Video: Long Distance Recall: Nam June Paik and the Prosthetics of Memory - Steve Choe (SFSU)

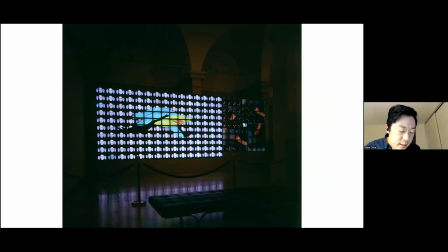1963s
If Electronic Superhighway concerns the network of moving images and sounds that constitute the mythical totality of American identity, Megatron Matrix attempts to imagine a network that contains particular local images,
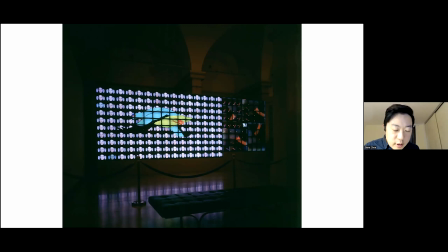1977s
yet also belong to an archive of tertiary memory that is cosmopolitan and global. Its scope is nearly as monumental as Electronic Superhighway, standing over 3 meters high and 10 meters wide,
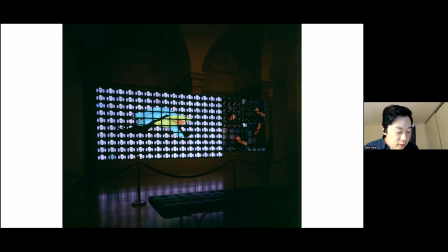1992s
featuring two large blocks of screens juxtaposed to each other, one rectangular group of 15 by 10 monitors on the left, Megatron, and another square of 8 by 8 monitors on the right, Matrix. Like the kinetic montages featured in Global Groove,
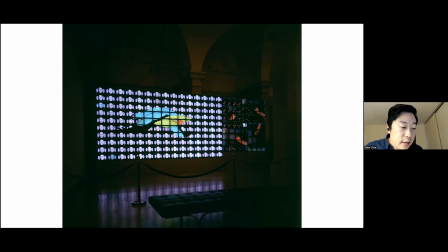2010s
Megatron is made up of a series of images shown in a loop of about 20 minutes in duration. They include hand-drawn animals and characters appropriated from Korean animation, footage from Merce by Merce by Peck,
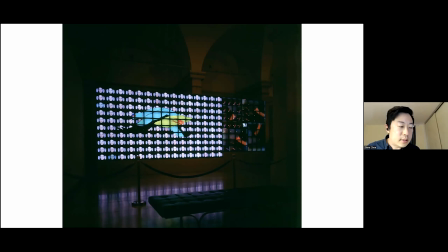2024s
live action video composited from layers of computer graphics, snippets of athletes playing various sports from the 1988 Seoul Olympics, Charlotte Moorman playing the cello, and animated clips of traditional folk dancing, Korean folk dancing.
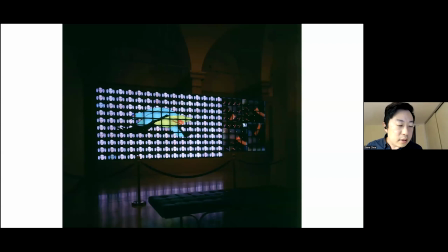2039s
Although each screen may feature a single video channel, most of these images are constituted and move across the entire bank of monitors, creating a spectacular effect whereby each screen, each like a pixelated element,
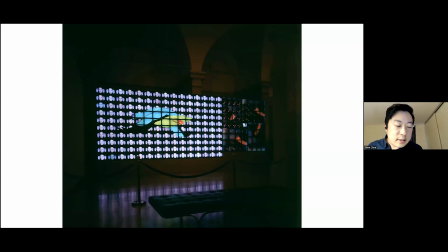2054s
contributes to generating images that are larger than life. As is true of Peck's other video montages, fast cutting, kineticism, and the gestural body are underscored, producing a mesmerizing effect on the viewer.
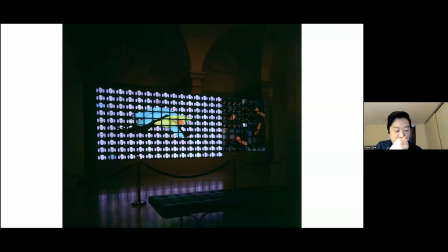2069s
The frenetic music that accompanies the images is partially adopted from the soundtrack to global groove, but adds references to traditional Korean drumming and modern trot to pop music.
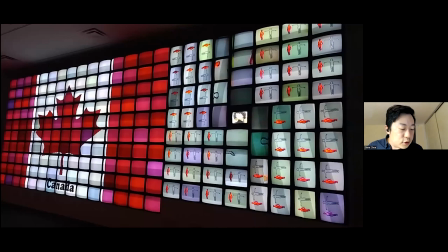2080s
Most striking are the series of national flags that periodically materialize and appear on the Megatron screens. Countries such as Canada, Germany, Italy, Sweden, and Korea are represented, for calling the athletic competition between nations that take place during the Olympic Games.
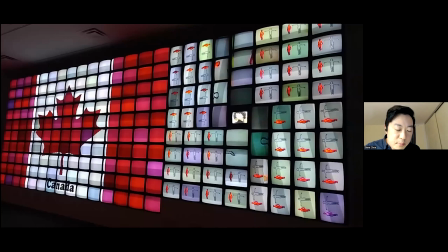2100s
Their appearance seems to express the idea that Korea is one among other cosmopolitan industrialized nations and whose particular culture should be considered in the repertoire of world culture. At the time Megatron Matrix was produced, South Korea was struggling toward modernity and democratization.
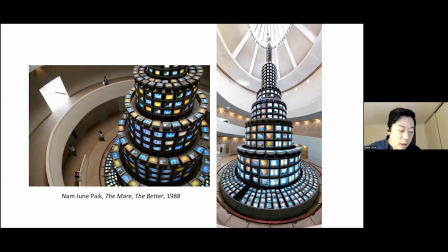2118s
It was beginning to emerge as a potential economic player on the global market. Peck was certainly aware of how the rise of Korean chaebol corporatism and events such as the Seoul Summer Olympics would raise the country's profile in the world.
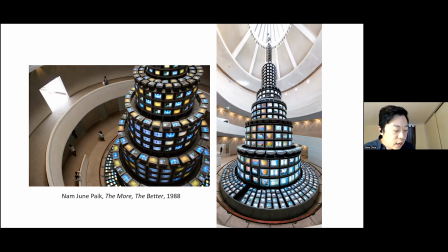2132s
In 1988, the year the Olympics took place as a global media event, he created The More the Better, a towering 60-foot-tall installation piece consisting of 1,003
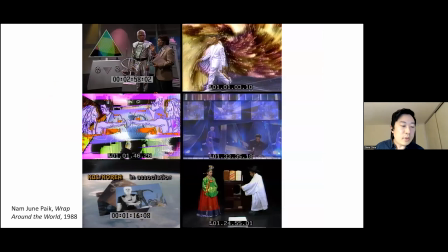2145s
televisions that is now featured at the National Museum of Contemporary Art. further he organized a global broadcast of a 47 minute video piece called wrap around the world which was estimated to have been seen by 50 million viewers in more than 10
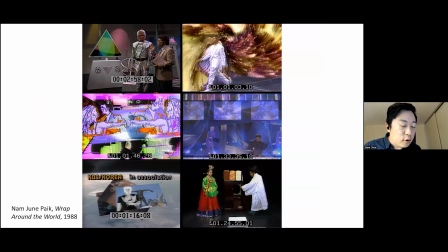2162s
countries taking the aesthetics and scope of global groove even further the video features brazilian dancing kung fu demonstrations and an orchestral performance of music by brahms in addition to performances by David Bowie,
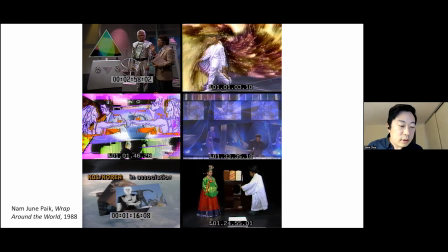2178s
Ryuichi Sakamoto, and Merce Cunningham.
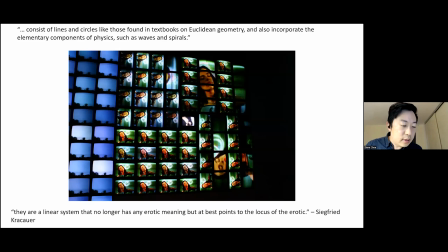2184s
The imagery featured in the smaller matrix section of his 1990 piece is loosely related to that in Megatron, but seems to pursue other, perhaps more abstract, aims. The TV monitors are positioned so that they form a swirl around the center,
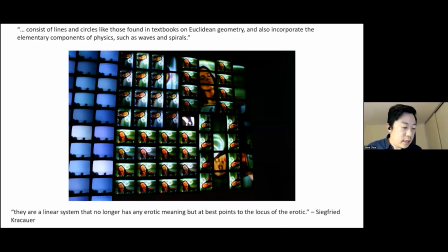2199s
and the images that appear on them emphasize patterns of geometric movement rather than presenting recognizable representations.